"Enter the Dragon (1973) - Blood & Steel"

Freddie and I talked about this at length, and the big problem is, how do you have a film loaded with action in a contemporary
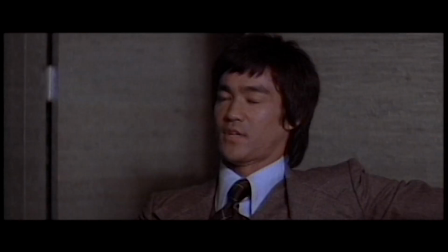situation where the hero has no guns?
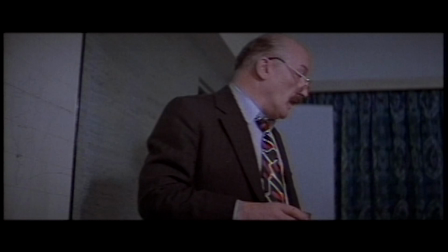Now why doesn't somebody pull off .45 and bang, settle it? No, no guns.
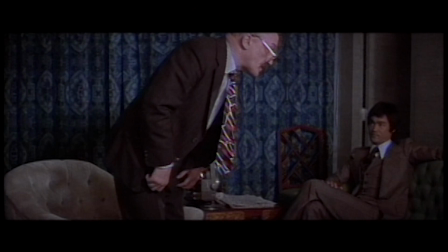Han would never allow guns on the island anyway he had a bad experience with them once
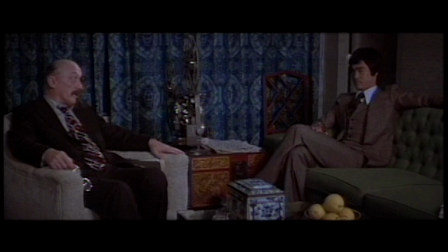and he's fearful of assassination can't really blame him any bloody fool can pull a trigger I guess I won't need anything and the
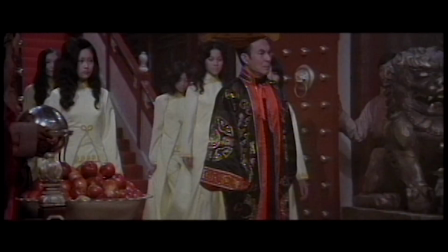villain creates the hero you need a really sensational I wanted Han to be
the devil
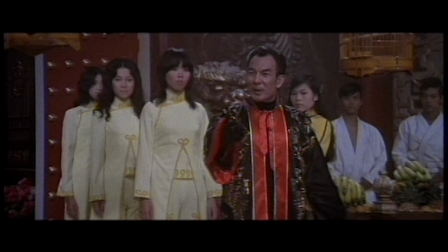Gentlemen, welcome. You honor our island.
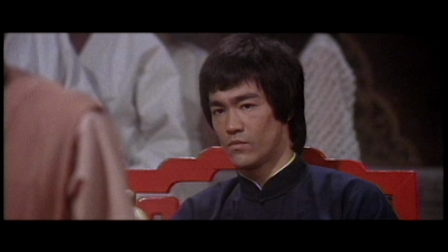But the devil who believed in something and was dedicated to it, which is the worst kind of villain.
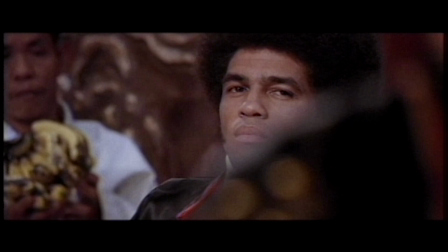We create ourselves through long years of rigorous training, sacrifice, denial, pain.
We put into work an idea, which we cleared with Dick Maher at first, of Hans Island.
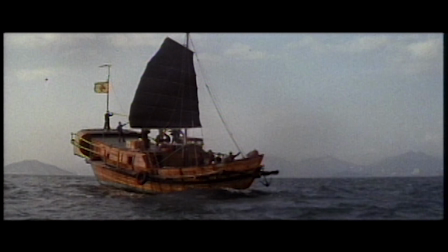Hans Island never really existed. I mean, we needed to establish an island in the film.
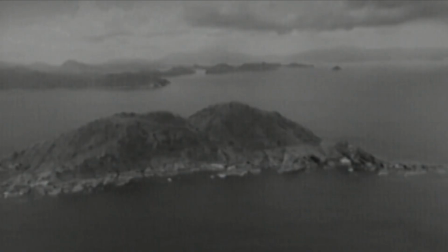One of the actors was a pilot. He took off his little single-engine plane, took the door off. I got my camera out, and we started taking pictures of islands, took pictures of mansions,
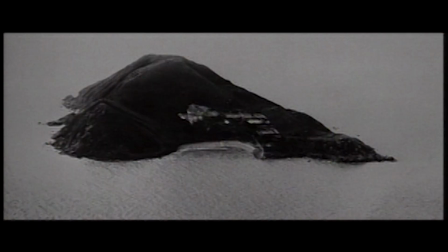and put them all together into one composite photograph that became the Hans Island of the film.
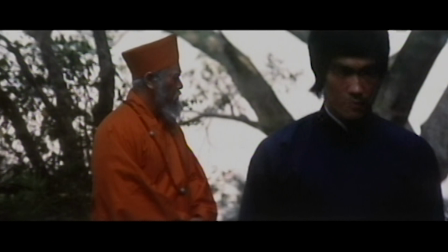The pilot of the plane was Roy Chell, who played the monk in the monastery at the opening.
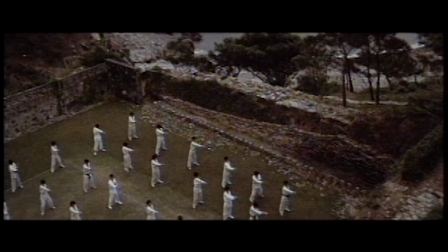And by the way, we shot that on a tennis court. Well, we found this series of step tennis courts that were just marvelous.
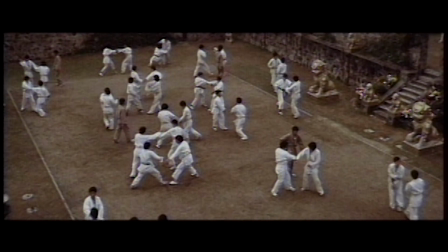But nobody notices. If you look closely in the film, you'll notice the lines on the greenery.
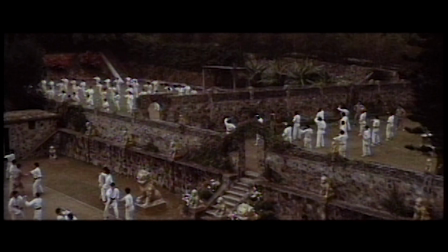We had to paint them all over with green. I mean, they don't look like tennis courts. They look like fields where a man like Hahn would be working with his army of martial artists.
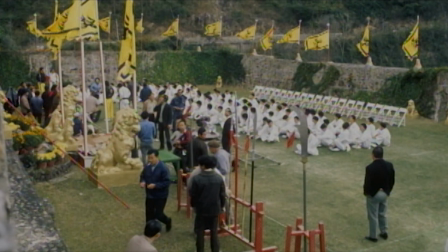I was used to crews from Hollywood that were very experienced, and so the crew was like the equipment taking a step back in time. The lab we used for developing the film was the filthiest place I've ever seen. Cobwebs hanging, dust inches thick. How we got a film that looks like the film we got out of there, I will never know.
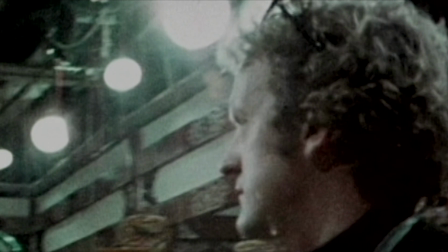And the tools for lighting were very simple. In Hollywood, you had a lot of tools to control light. And over there, I think we had window screen, black paper, rope, and clothespins. I think the most difficult part of it was that we had come up with a very ambitious film, and we worked very hard to pull it off.
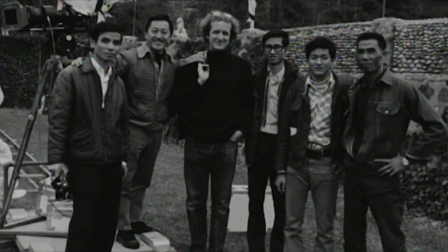The whole electrical crew didn't speak any English, and so I tried to get a communication going there.
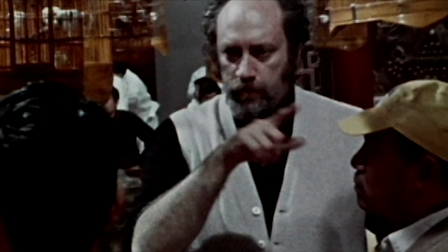When we started, all we had was Chinese crews.
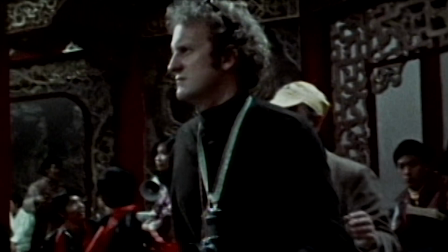So I got about 10 words of Chinese and wrote them on a little card, you know, like turn the light on, turn the light off.
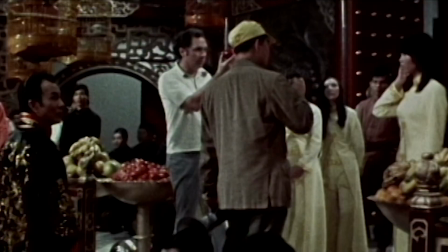The whole process was slower than we had hoped for. I mean, the biggest problem was communication. Obviously, my Chinese wasn't very accurate, because most of the times when I would say something, they just thought it was the funniest thing in the world. As we went along, we learned about the crew, they learned about us, and we came up with a very positive way of making things work.
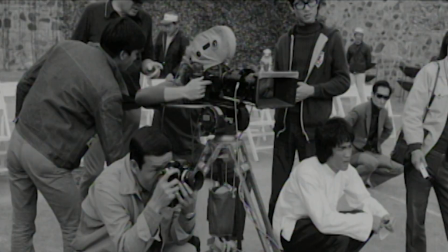We had a very good time and they were very hard working and once we actually started doing things
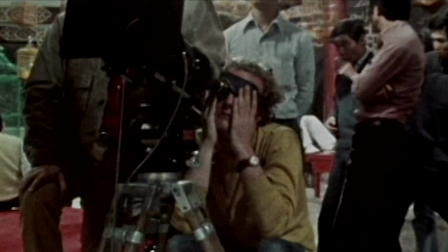where we would turn a light on and I would go over and show them what we wanted, they were very accommodating. The skill of the Chinese craftsmen working at things that they knew how to do was just outstanding.
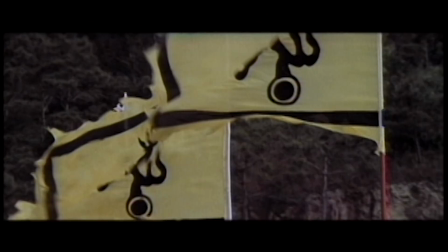Bob had an idea for the island when we came there to sort of fill up the frame with a lot of flags. So we had some flags made, and then we needed some flagpoles.